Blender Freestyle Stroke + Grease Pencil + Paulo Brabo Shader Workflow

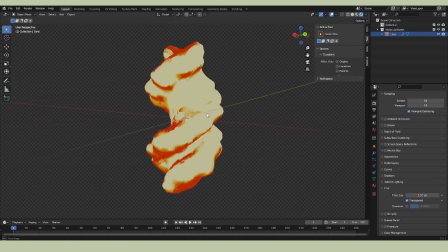There is a bit of a caveat with this approach,
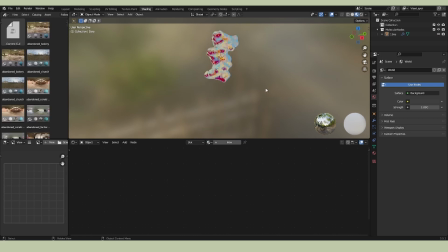and it's that it really only works best with the style surface approach. By that I mean it doesn't really function as well with the ball and stick model, it doesn't really function as well with just the singular atoms method, nor does it really work for the
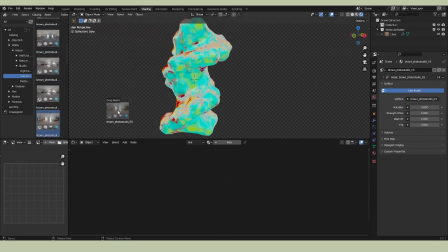bases and the backbone to an extent.
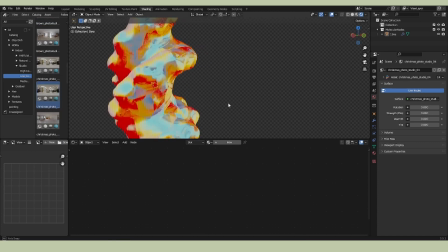You'll see what I'm talking about later. But anyways, what's showing on the screen is me setting up the scene.
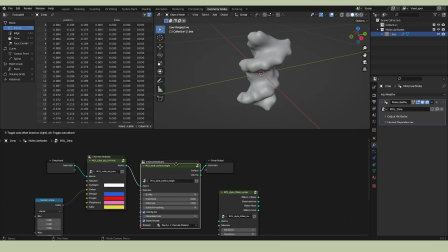Now, as you've noticed, likely, it's that I'm currently using the style surface means of visualizing this.
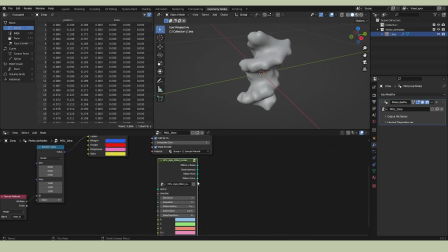So just adjusting that molecular style here. And I will say that it kind of does work, but just depending on whatever message you're trying to send across to your audience, like,
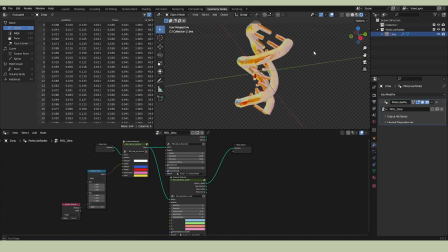you can get kind of lost in the sauce of the aesthetics versus whatever you may be trying to communicate.
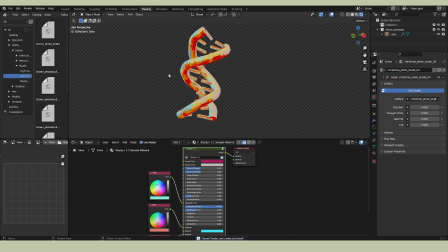Like here, you can't really tell the differences between each of the bases. You can't tell like which one's adenine, thymine, guanine, cytosine, even after you add in the
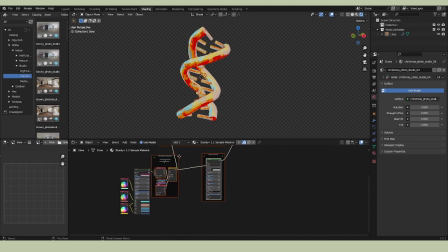specific like color assignments that are within the molecular node's material itself. And there is a way to do this. You just copy and paste that original material over into the Paulo Bravo's sample material.
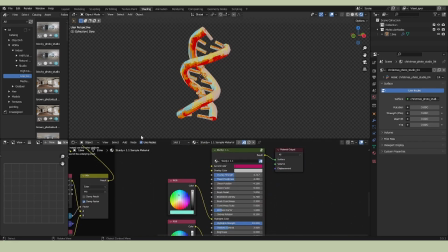And with that color assignment that is brought in, you see here, to get the color from the geometry,
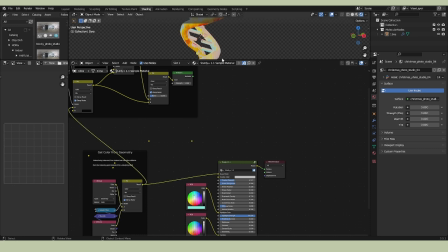just drag that into the accent color and you'll automatically get those assigned colors over here.
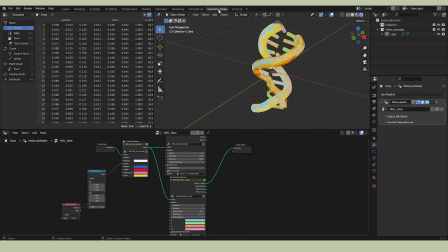But as you can see, you can't really tell what each of the base pairs are from each other.
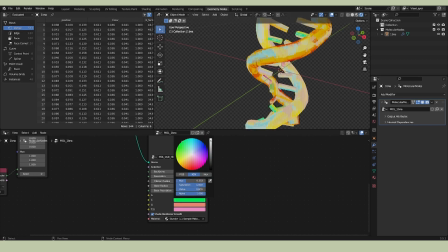Like, the adenine light blue doesn't really come across very well, and the cytosine
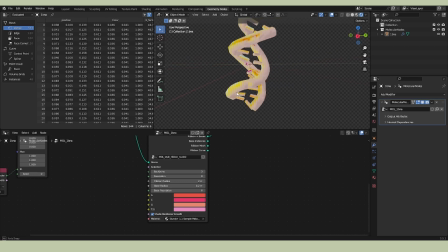like hot pink is only visible like on certain sections of the DNA.
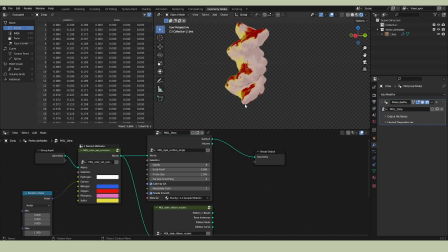So as it stands,
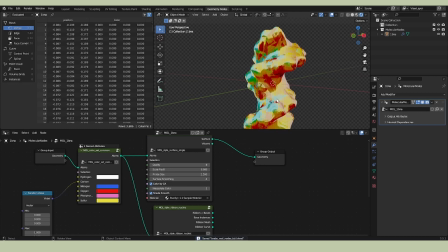just overall it's best to use the surface style modifier in order to depict whatever molecule you're wanting to visualize.
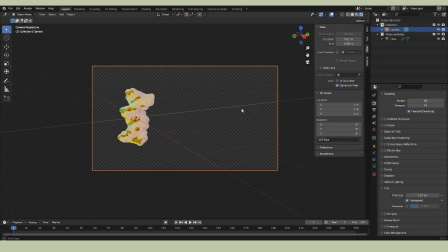At least with this particular shader, which I do think is really cool, and I think it is really pretty.
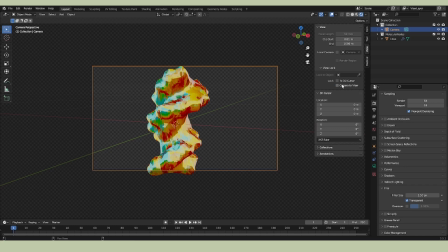Me just, you know, trying to set up the scene to showcase how this will look in 3D space.
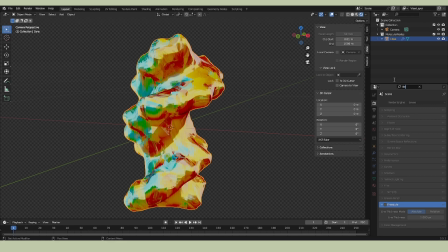So this is my favorite part, adding in the freestyle strokes. So you're going to want to enable that in the rendering section, and then go into the, I believe it's like the layers tab,
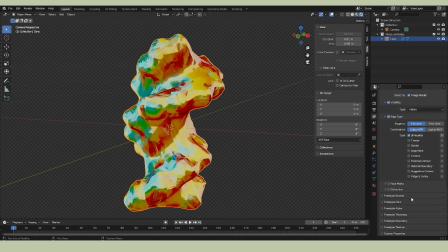and just select whatever type of stroke style you want, and then adjust the alpha, the color, the thickness to whatever settings you wish.
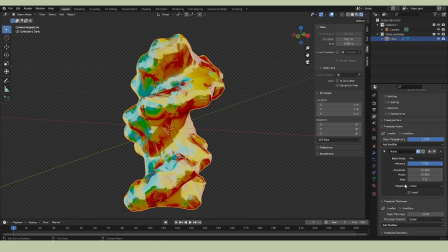I do have a Gumroad pack where it has a couple of example strokes that you could use, but my go-to is adjusting the alpha and adding in a noise modifier and adjusting that from mapping from like linear to curve,
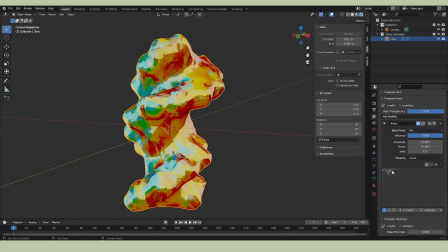and then changing the curve to be something kind of similar to this so that it gives it a more pencil-y look.
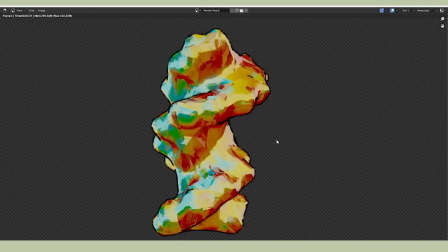If you let that render out, this is what it looks like. Ooh, it's kind of like pencil.
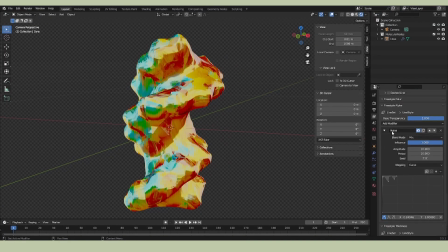Awesome. And it really emphasizes that cartoony, stylized aesthetic.